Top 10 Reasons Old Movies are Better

Reason number 6, the use of implication. In modern films, you can show sex, violence, bowel movements, almost anything you can think of. You might get an R rating, but you can still show it. But in the old days, there was a production code. This started in 1930, but it really got strict in 1934. And what it was a code of conduct of what you could show and what you could not show in movies. So the directors and writers would find ways to outsmart the production code. And they did this by just implying controversial material. In the movie Rope, the main characters, who are killers, are gay.
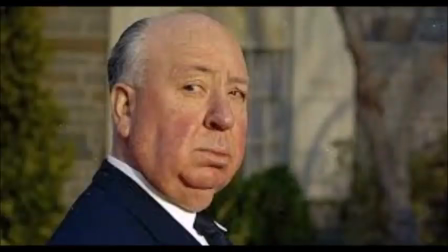Now Hitchcock couldn't just come out and say they were gay, so he makes the post-murder scene like a post-romantic evening scene.
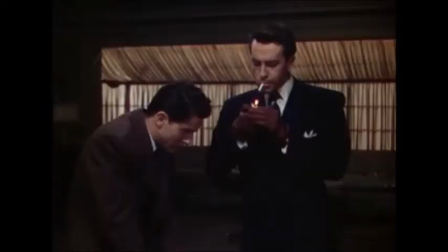where Brandon lights up a cigarette and feels invigorated, and then Philip feels vulnerable and wants to keep the lights off for a moment. That is such a creative way to get the message across, and they would do this kind of thing all the time. So the stories would have these extra layers to them. They don't take the time to explore them. Instead, you have to read between the lines.
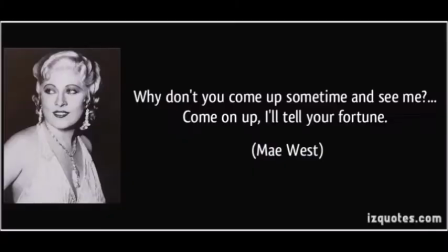So it has more of a book-like quality where you're mentally engaged in the story. Also, comedians like Mae West and Groucho Marx would use dirty humor,
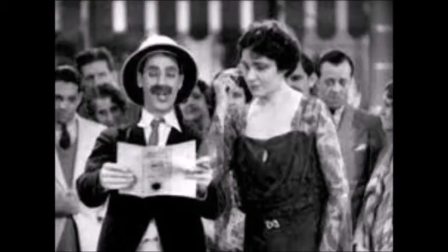but once again would just imply the naughtiness, with plays on words, so it never seemed vulgar.
We took some pictures of some native girls, but they weren't developed. But we'll be back again in a couple of weeks.
What an ingenious way to say you're a dirty old man! I'm not in favor of censorship, but I absolutely love the creativity it inspired. Reason number 5. No computer-generated images, or as the hipsters call it, CGI. Now I know some old movies do have some bad special effects. A classic example is in old horror movies, where they have a rubber bat on a string and you can sometimes see the string. But there's bad CGI too. And for my money, bad CGI is when you could tell it's CGI, and it looks just as stupid as that rubber bat on a string. But at least you could tell that the rubber bat is really there. It has weight to it, and a kind of charm where you could laugh at it. Whereas all bad CGI is distracting.
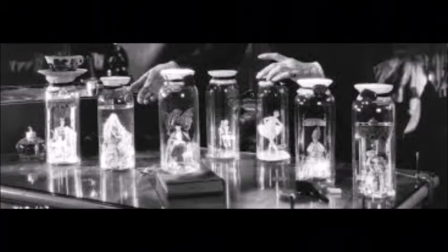Now some CGI is terrific, but on the same token, some of the practical effects in old movies are terrific too.
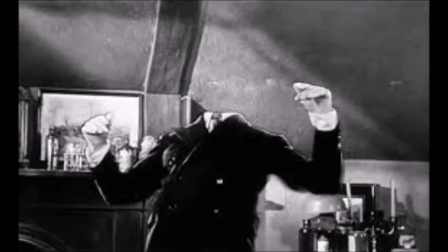Like the tornado in 1939's The Wizard of Oz, or the early green screen effects in 1933's The Invisible Man,
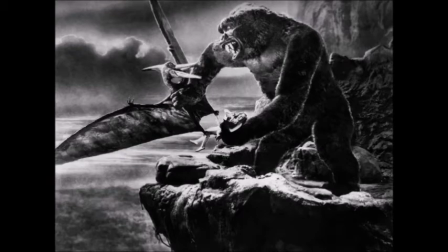and the stop-motion animation in 1933's King Kong. They might not always look perfect,
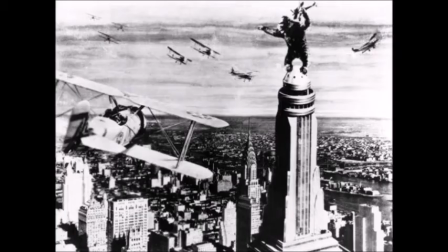but the fact that they pulled them off with the limited technology that they had available gives them a how did they do that quality that CGI doesn't have, because you know how they did it. Taking aluminum, latex, foam rubber, and rabbit fur and putting them together with your bare hands and some tools and creating an unforgettable monster like King Kong is just cooler to me and has more character to it than creating a monster in a computer does. Reason number 4. They could be in black and white or in color. They've been making color movies since the 30s, but color did not become mandatory until color television became popular. So for a very long time, it could go either way. Black and white was cheaper, so that was a factor, but another factor was what suited the story better.
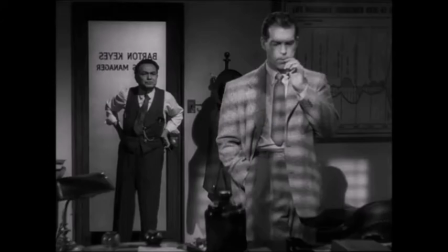Black and white has this amazing ability to create a heightened reality,
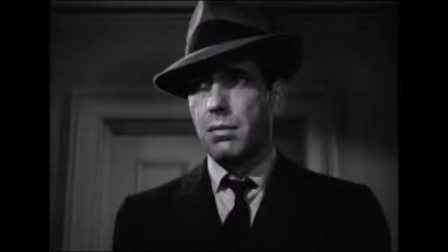an atmosphere, and to show the inner demons and desperations of the characters.
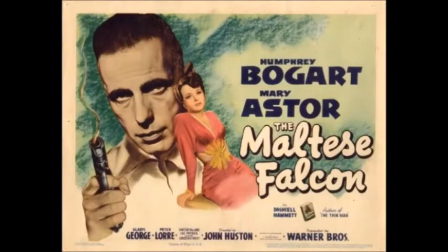And certain stories are just perfect for it.
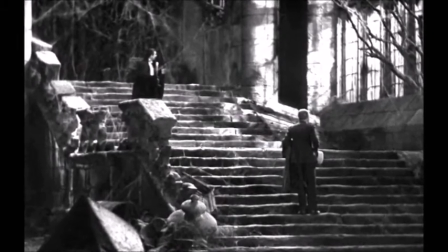Just look at the spooky atmosphere that black and white creates in Dracula, or the mood that black and white creates in Casablanca, with all those great shadows.
Of all the gin joints and all the towns and all the world, she walks into mine.
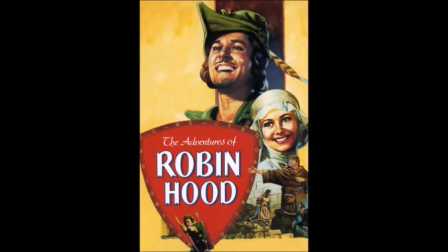These images are more powerful in black and white. Now when a movie was better suited for color, and it had the budget, they would do it in color, and they make good use of it.
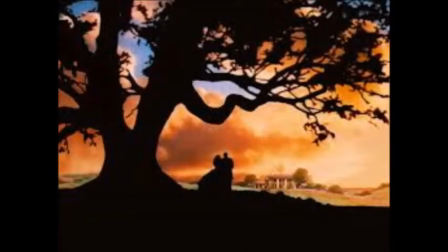Musicals and some period films were often done in color.
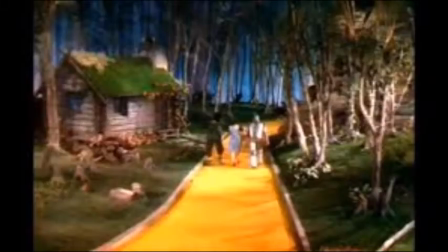And it absolutely makes the forest and Robin Hood just come alive, and it gives a fantasy quality to movies like The Wizard of Oz and Singing in the Rain.